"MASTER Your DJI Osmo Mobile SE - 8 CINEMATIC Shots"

In this video, I'm going to show you how to take your mobile filmmaking to a higher level.
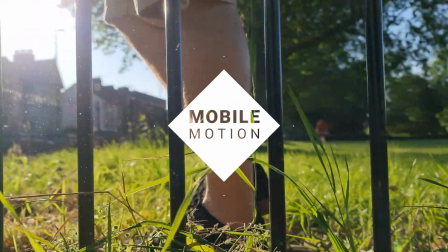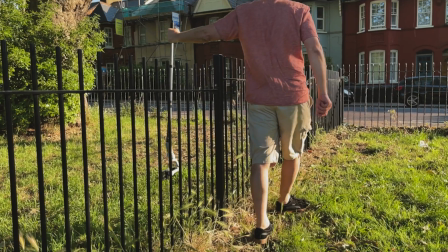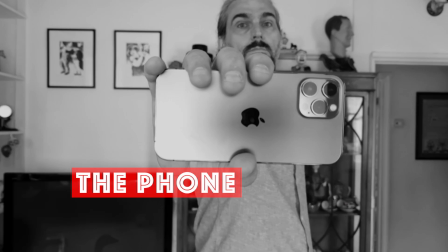0:20 All you need is three things: a phone, a gimbal, and one of these, a monopod.
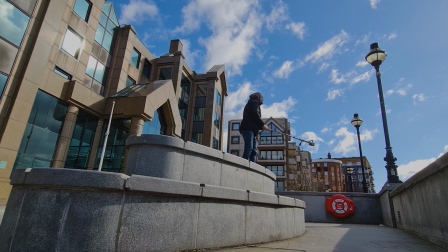0:28 Put these three things together and you've got everything you need to shoot a huge variety of shots.
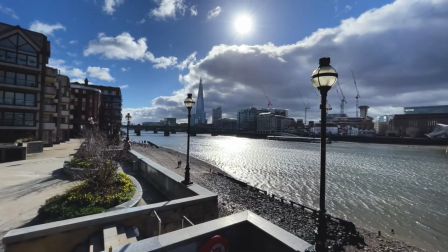0:34 High shots, low shots, crane shots, fake drone shots.
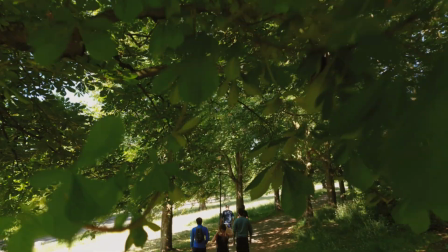0:39 Basically, you're only limited by your imagination.
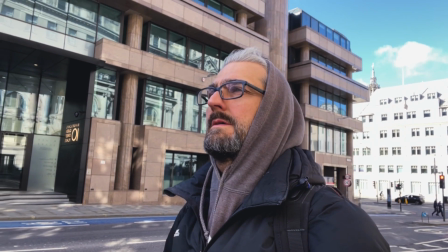0:42 And if you shoot solo, the monopod allows you to put yourself in the video, and so it looks like you've got a professional film crew filming you.
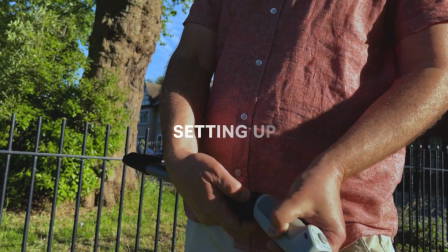0:51 Right, let's get set up. First, attach the monopod to the bottom of the 3-axis gimbal.
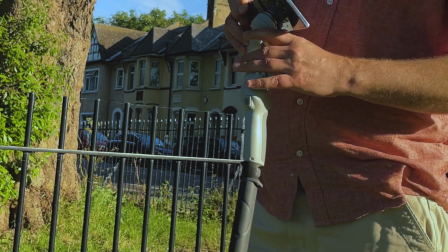0:56 Now mount your smartphone to the gimbal. Just power up the gimbal and you're ready.
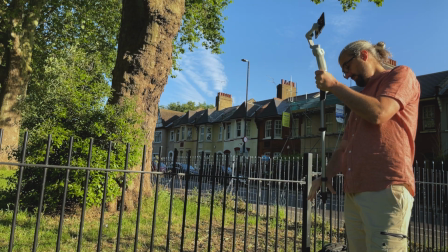1:01 The great thing about a monopod is it's light and it extends really easily.
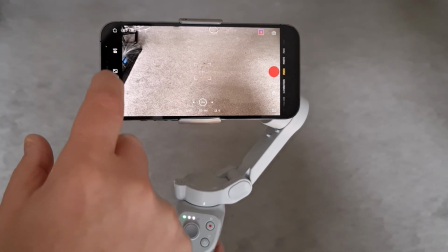1:06 I shoot everything at 60 frames per second in 4K.
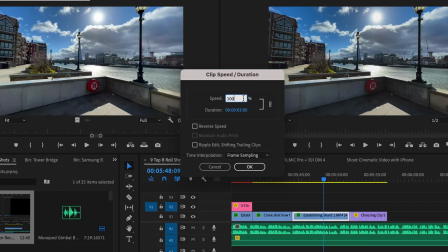1:10 Now when I edit it, I place it on a 24 frames per second timeline and slow the clips to 40% speed.
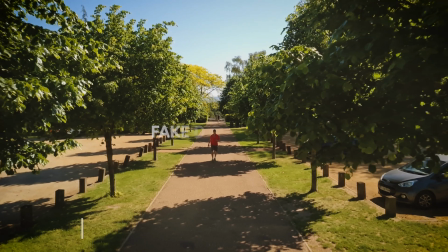1:17 And this makes your footage smoother and even more cinematic. The fake drone shot is a pretty simple shot, so a good one to get started with.
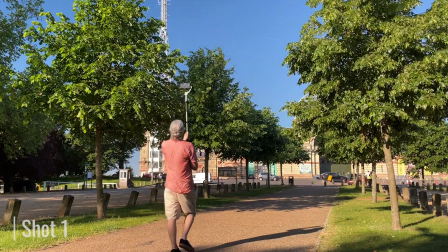1:26 Start recording, lift the monopod as high as you can while keeping the gimbal steady.
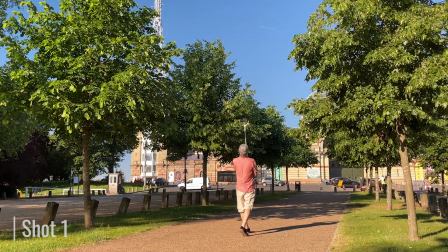1:31 Move forward at a slow, even pace.
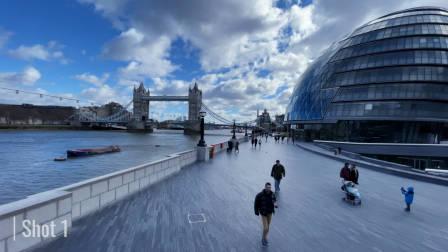1:34 This shot can look really nice if you have objects either side, which will add extra perspective, like these trees for example.
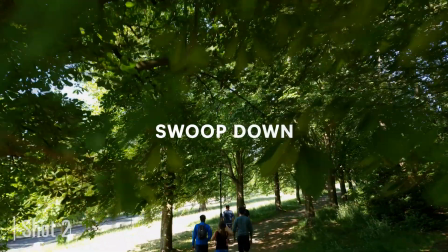1:41 Next up is the swoop down. This is a great establishing reveal shot.
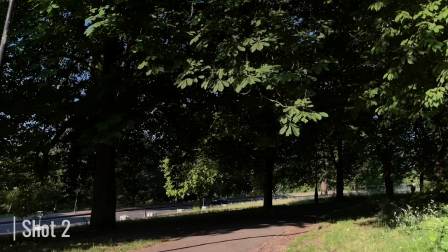1:46 To get this, start high and swoop down as you're moving forward slowly.
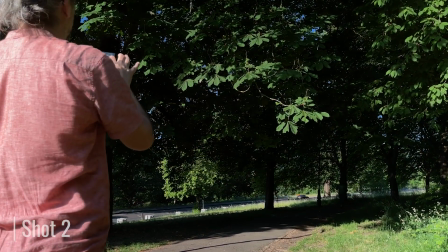1:51 Start behind a foreground object, like the leaves of this tree.
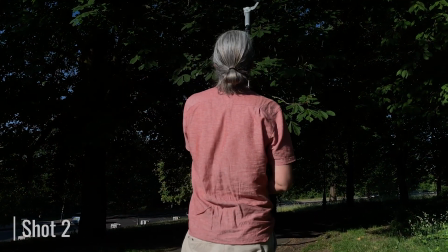1:54 Hit record and now lift the monopod so the camera starts behind the leaves.
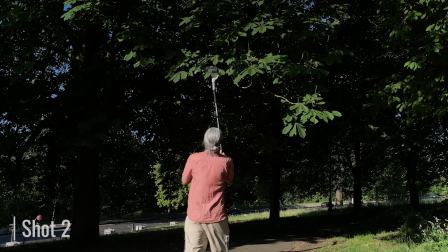2:00 And now move forwards and slowly down.
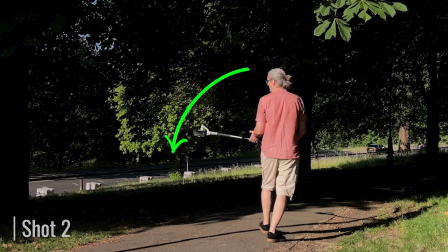2:05 Remember though, when you're using a gimbal like the OM4, the downward movement has to be sideways.
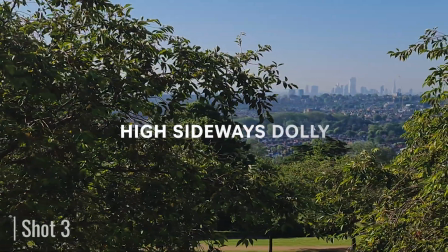2:11 The high sideways dolly is a bit like the fake drone shot.
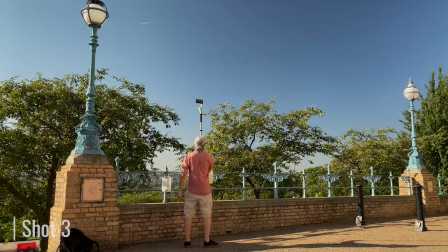2:14 You keep the camera high on the monopod, but instead of walking forward, move steadily sideways.
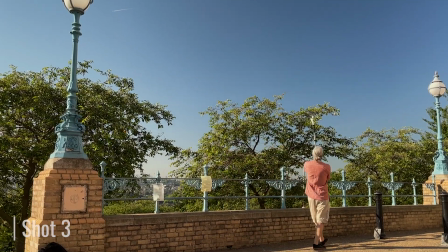2:22 And this shot is perfect for capturing a spectacular view.
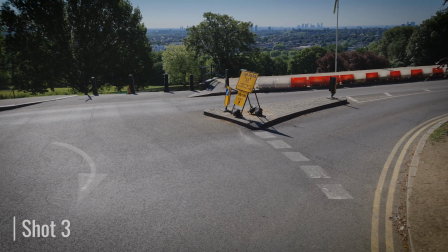2:25 So an extra option is to start with a reveal or move the camera behind something at the end of the shot.
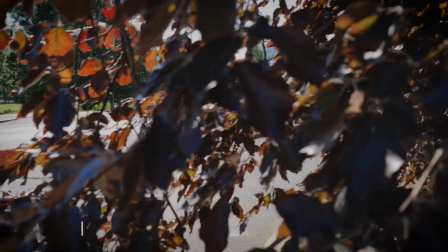2:31 You can also think about using this as a transition when you're editing. The low sideways dolly is a great reveal shot.
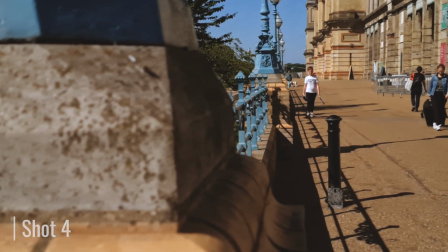2:39 Move sideways from behind an object close in the foreground.
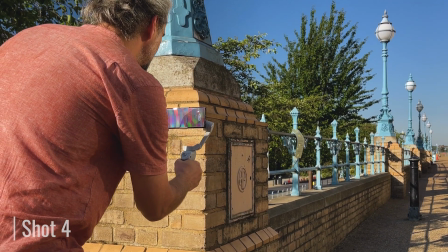2:44 Normally we get the shot with the gimbal held in our hand. The problem is we get some up and down movement.
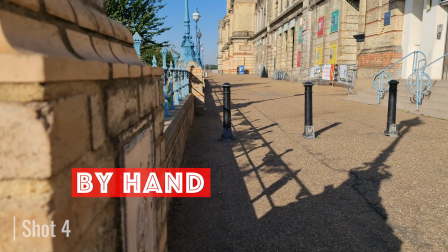2:50 Without a slider or some kind of tracks, it's pretty impossible to keep your hand exactly level.
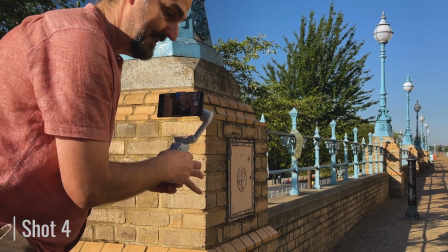2:56 But if you add a monopod, this shot becomes much more professional.
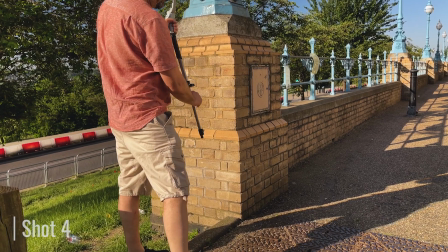3:02 To get this shot, extend the monopod enough that it reaches the ground. And now just rest it there, so it takes away that up and down movement.
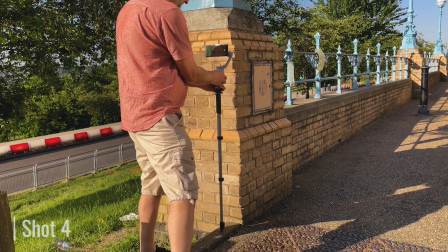3:10 Place the camera behind the foreground object, as before, and start recording.
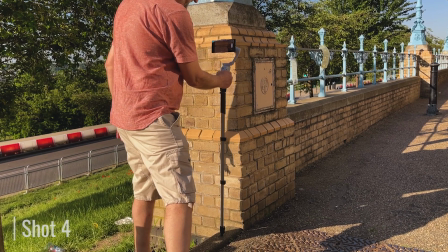3:15 And now move your hand slowly so the camera moves out from behind the foreground,
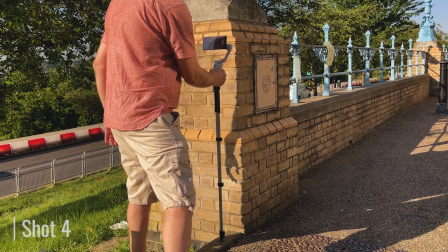3:21 and where the monopod is touching the ground, it acts like a kind of pivot.
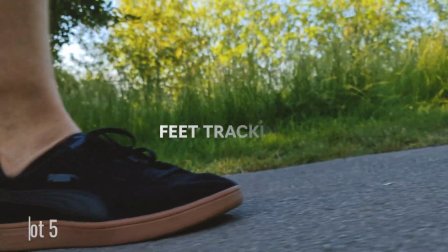3:27 See how smooth that is. One thing that's often missing from these B-roll videos is the human element.
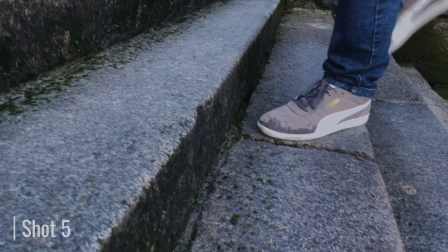3:34 If you have someone to film, then great.
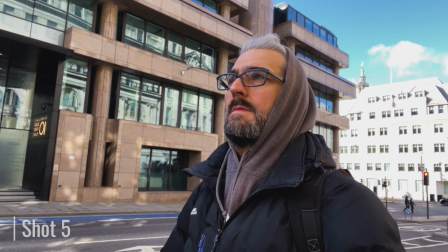3:36 But if you're filming alone, you can put yourself in the video and help your audience connect on a human level.
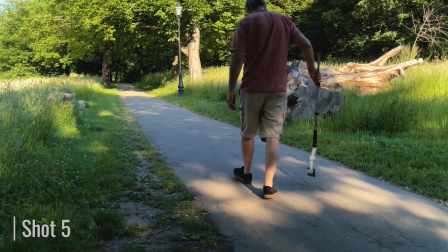3:43 Feet tracking is a nice, simple shot to get. Extend the monopod, start recording, and turn it upside down.
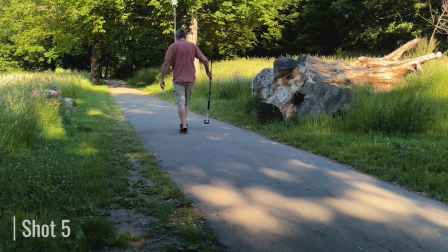3:50 Hold the camera just above the ground as you move forward at a steady pace.
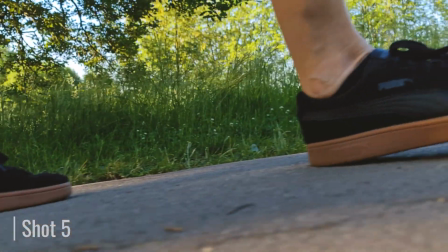3:55 If you use the selfie camera, you can see what you're aiming at better. But if you want better quality, you can try to use the main camera.
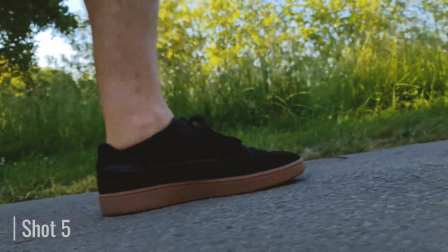4:03 But it will probably take you a few more shots to get it right. You can take this shot to the next level by adding foreground.
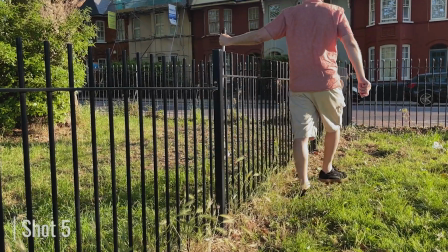4:09 What you want is something moving in front, between the camera and your feet, like leaves or a fence.
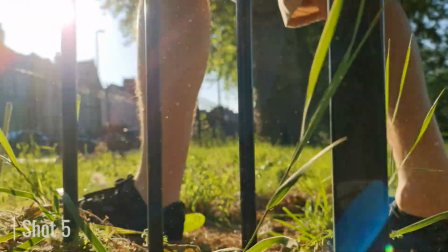4:17 Include this shot in your edit and people are going to think you have a complicated setup with your camera on some kind of tracks.
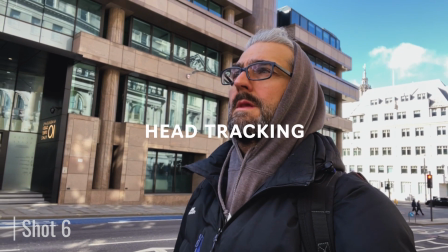4:23 Tracking your head as you're walking really puts your audience in the story with you.
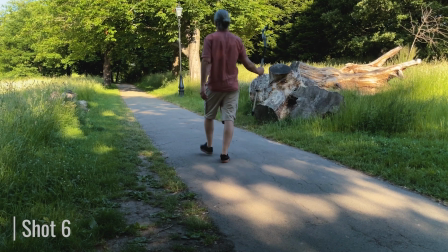4:28 In this shot, use your monopod like a selfie stick, except you have a 3-axis gimbal on the end.
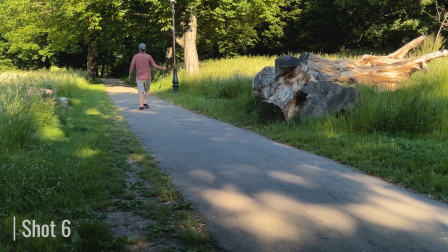4:33 The monopod allows you to get a good distance without having to extend your arm, and this makes it easier to keep the shot steady and it looks more natural.
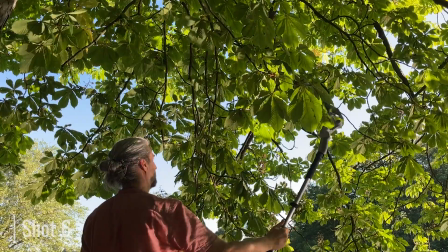4:42 And if you really want to create a special shot, you can try adding a foreground.
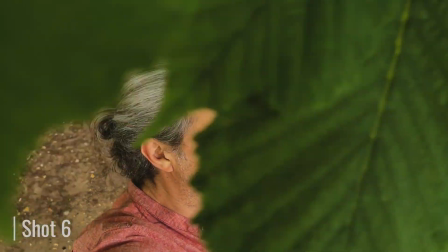4:47 In this shot, I swung the camera behind the branch of a tree.
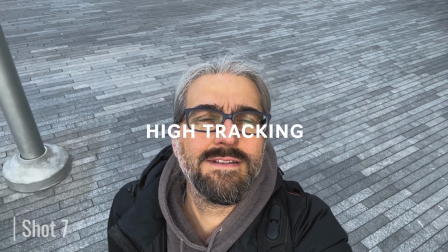4:52 The high tracking shot is a more advanced version of the head tracking shot.
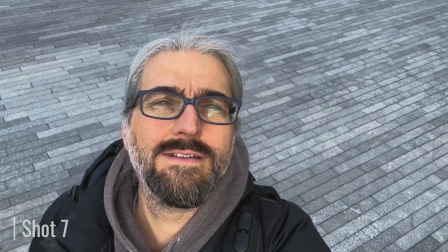4:57 Hold the camera higher and angle down at yourself. And if you look upwards during this shot, you can match it with an angle up when you edit.
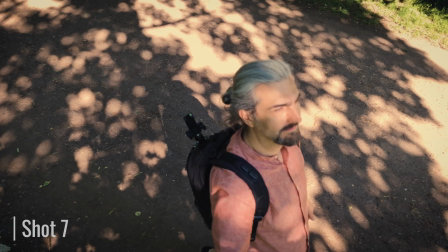5:05 Rather than just a shot of some flags, adding myself looking up makes it kind of more impressive.
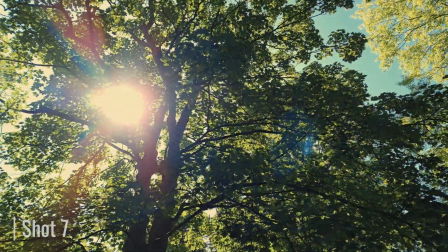5:12 Remember, it's not just the shot itself that is cinematic. It's how it works with the shots before and after the shot.
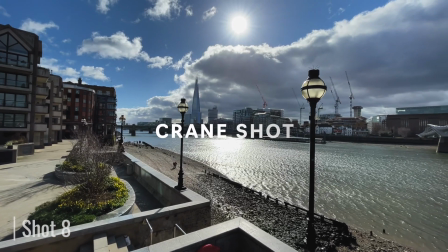5:18 In this shot, you start low and raise the camera into the air. Try to keep your movement consistent.
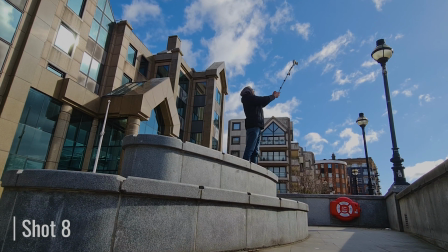5:25 The higher you can go, the more impressive it will be. If you get some wobbles, don't worry.
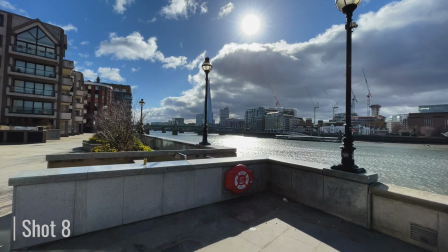5:30 Remember, we will be slowing all these shots down to 40%.
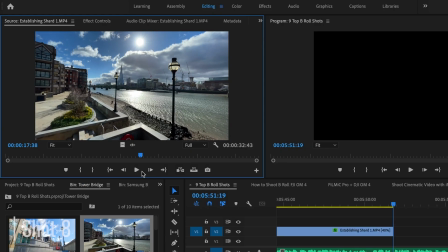5:34 So when you edit, go through each shot and find the smoothest part of the shot.
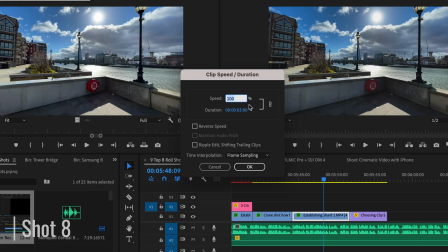5:39 Now take that part and slow it down. If there are wobbly sections of the shot, just don't use them. Use the most stable part.
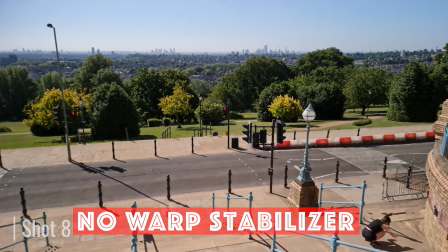5:48 And if you have editing software which allows stabilization, you can also add that as well for even more smoothness.
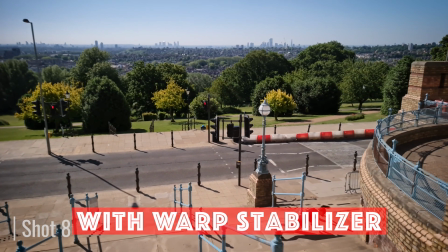5:55 In Adobe Premiere, you can't actually slow down footage and use warp stabilizer at the same time.
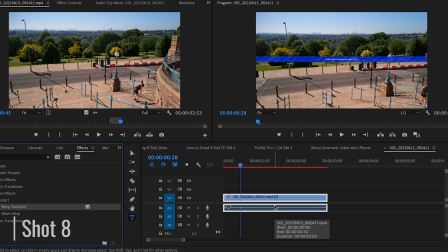6:02 So to get around this, add warp stabilizer and then export out the stable clip and bring it back into the project.
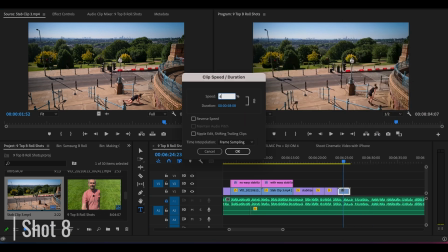6:09 And now you can slow it to 40% and you have perfect silky smooth B-roll.
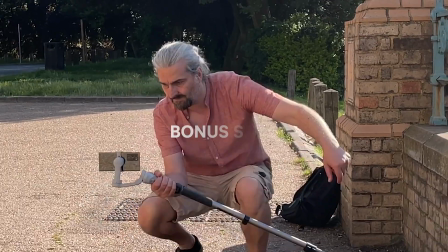6:14 Once you've practiced these shots and got the hang of them, you're on the way to creating stunning videos with professional production values.
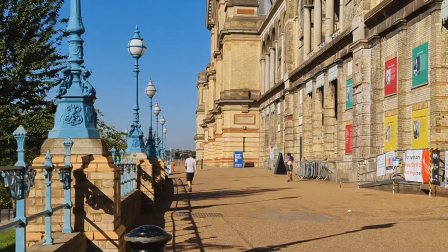6:22 If you found this video useful, let me know by giving it a thumbs up. Everything on this channel is about smartphone video production.
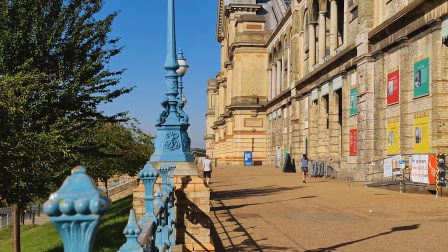6:30 So if you'd like to learn more, you can check out some of my other tutorials.
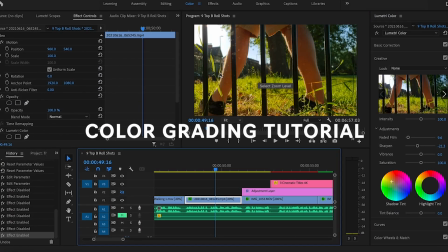6:34 For Patreon members, we have a brand new 49-minute tutorial where I explain how I color graded this video.
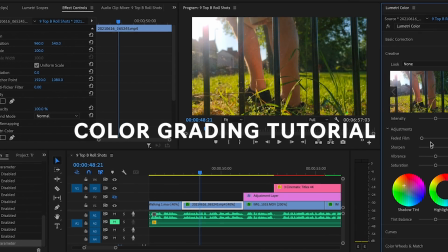6:41 Links in the description or just follow the orange Patreon logo. Okay, that's it for this video.
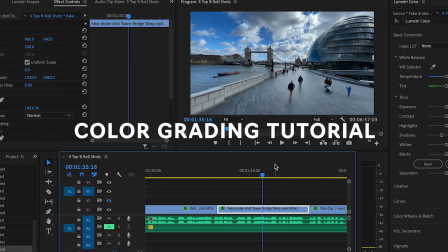6:46 I hope you enjoyed it and I'll see you in the next video. Happy filmmaking!